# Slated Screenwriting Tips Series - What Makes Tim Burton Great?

Hello everyone and happy Halloween if you're watching this right when it comes out. My name is Jacob. I'm a senior story analyst with Slated and this holiday season I thought it'd be cool to analyze some of the storytelling techniques from one of the most Halloween-esque filmmakers out there and the man who inspired me to wear P coats throughout high school,
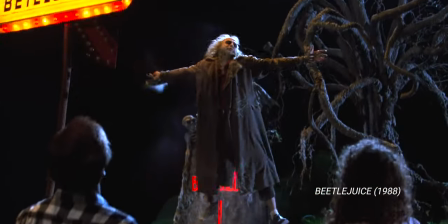Tim Burton. As you're probably aware, Tim Burton is known for his distinct gothic style and his regular focus on unloved outcasts.
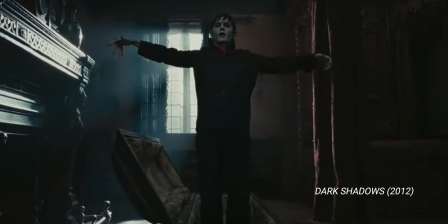But despite the entertainment value automatically built in these defining qualities, some have suggested that his films have become a parody of his own style,
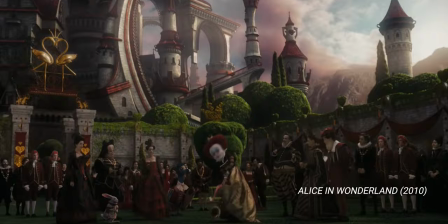or that the scripts themselves lack the masterful storytelling techniques you see in his earlier work.
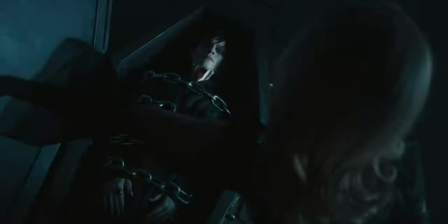And there's no doubt that if you compare Burton's beloved classics with some of the recent films that were less critically successful, there are some differences.
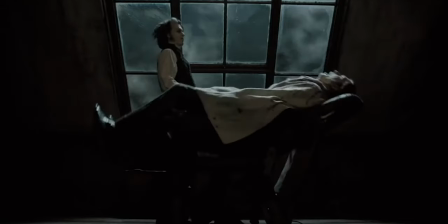So let's take a look at some of the techniques that Tim Burton uses in his classic and highly acclaimed films that could universally be applied across different genres and in your own writing.
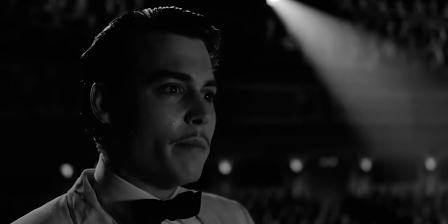This is the one I'll be remembered for.
One central quality that separates Burton's beloved earlier work is that it's clear why he as a filmmaker has chosen that particular premise or theme. It's worth noting that on a lot of his films, Tim Burton has a story credit, which means he could have originated the original idea or worked with a writer for the foundational decision making, but in each case, his point of view on the subject matter is crystal clear. It's funny, with most of the script submissions I read, it's easy to tell when the writer's heart is in the story and when it's clear that they're not sure what they're trying to say in the first place. As with many filmmakers earlier in their career, Burton seemed to have a whole lot to say.
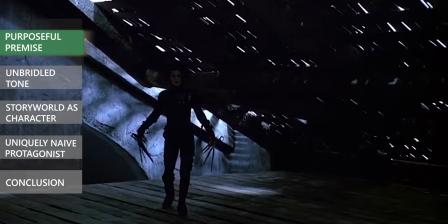This gothic outcast culture was far from trendy in the beginning of his career, so centering his stories around this lovable, dark outcast felt fresh and bold.
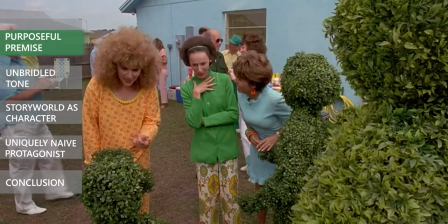On top of that, he actively used his films to reflect some of the biggest things he learned in life growing up in the suburbs in Burbank, California.
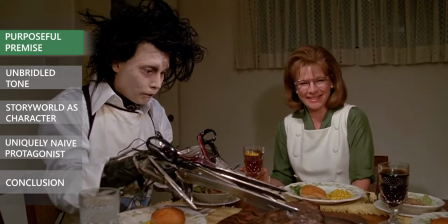For instance, Beetlejuice and Edward Scissorhands provide a humorous critique on gentrification and an inauthentic culture that stifles uniqueness.
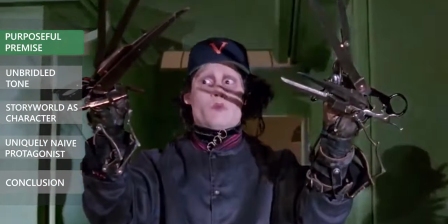That's then challenged in a satisfying way when the likeable protagonist is introduced.
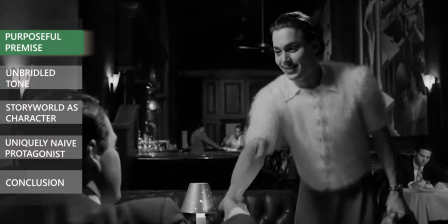My favorite film of his, Edward, also seems to clearly reflect his feelings on the beauty of boldly pursuing a quirky artistic vision,
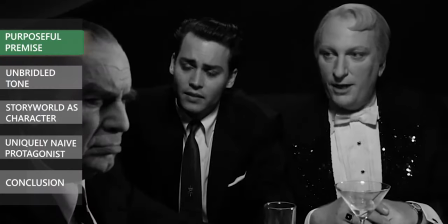no matter how naive or uncommercial it may seem. This message makes for a memorable thematic backbone to the story not only because it has a lot of truth to it,
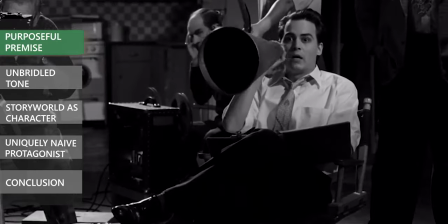but also is coming from a place of personal passion and experience that's unique to Burton and the screenwriters Scott Alexander and Larry Karaszewski.
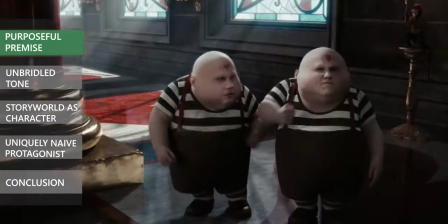And then when you look at some of Burton's later work, like Alice in Wonderland, Miss Peregrine's Home for Peculiar Children, and Dumbo,
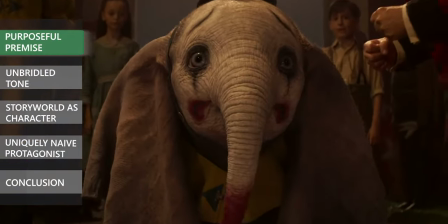sure there are themes and visually delightful, but they don't seem to be saying anything very memorable or fresh or unique or personal to the filmmakers. Their heart and purpose seems to be lost within a premise that's more by the book. Of course these were adaptations and made into large tentpole releases, but even when adapting stories there's so much room for writers to discover what's uniquely drawing them to the premise and what sort of unique perspective they as an individual could offer on this internal journey rather than just providing something more external and
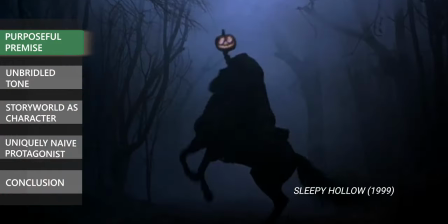surface leveled and full of tropes. And the purpose doesn't always have to be themed,
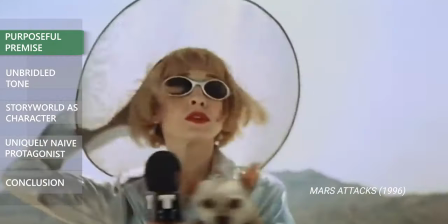sometimes filmmakers and writers choose to make something just because they solely want to entertain audiences in a bold and over-the-top way.
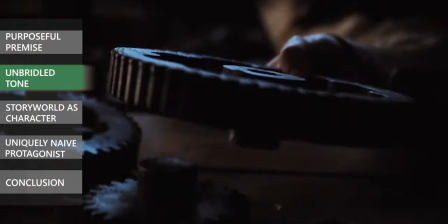That's fine too, and it could also feel personal, which we'll talk about next.
At last, my arm is complete again.
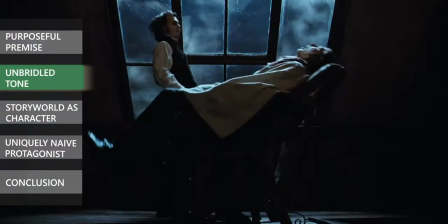Mars Attacks, PB's Big Adventure, Sleepy Hollow, and Sweeney Todd don't really say anything too unique or thematically resonant,
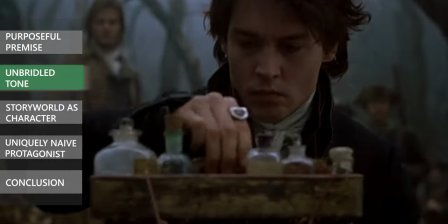but they still answer the question, why this premise, by saying, let's go a little over the top and do the wildness of this story justice.
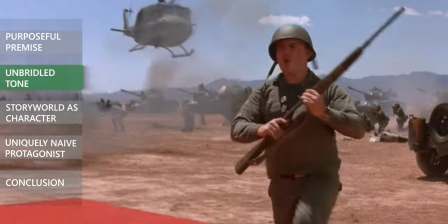When it's clear that the filmmakers are having fun with the story at hand and are really unleashing their creativity in a defining way, the viewers can really feel and appreciate that.
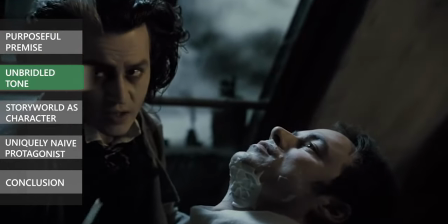Even though Sweeney Todd was a successful stage play and musical, Parrington Burton's tonal inclinations and style seemed to be a match made in heaven.
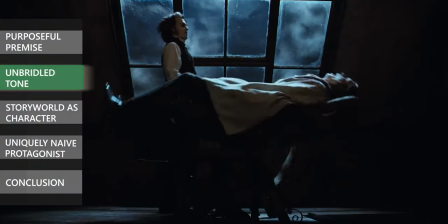Who better to direct a dark comedic film about a vengeful Victorian-aged London barber who kills his customers and turns them into meat pies.
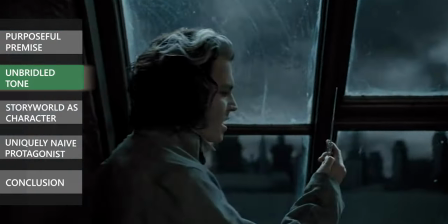And they made a film that was so over-the-top, visually distinct, and artistic that the naturally off-putting premise felt like a fun and sometimes beautiful art piece.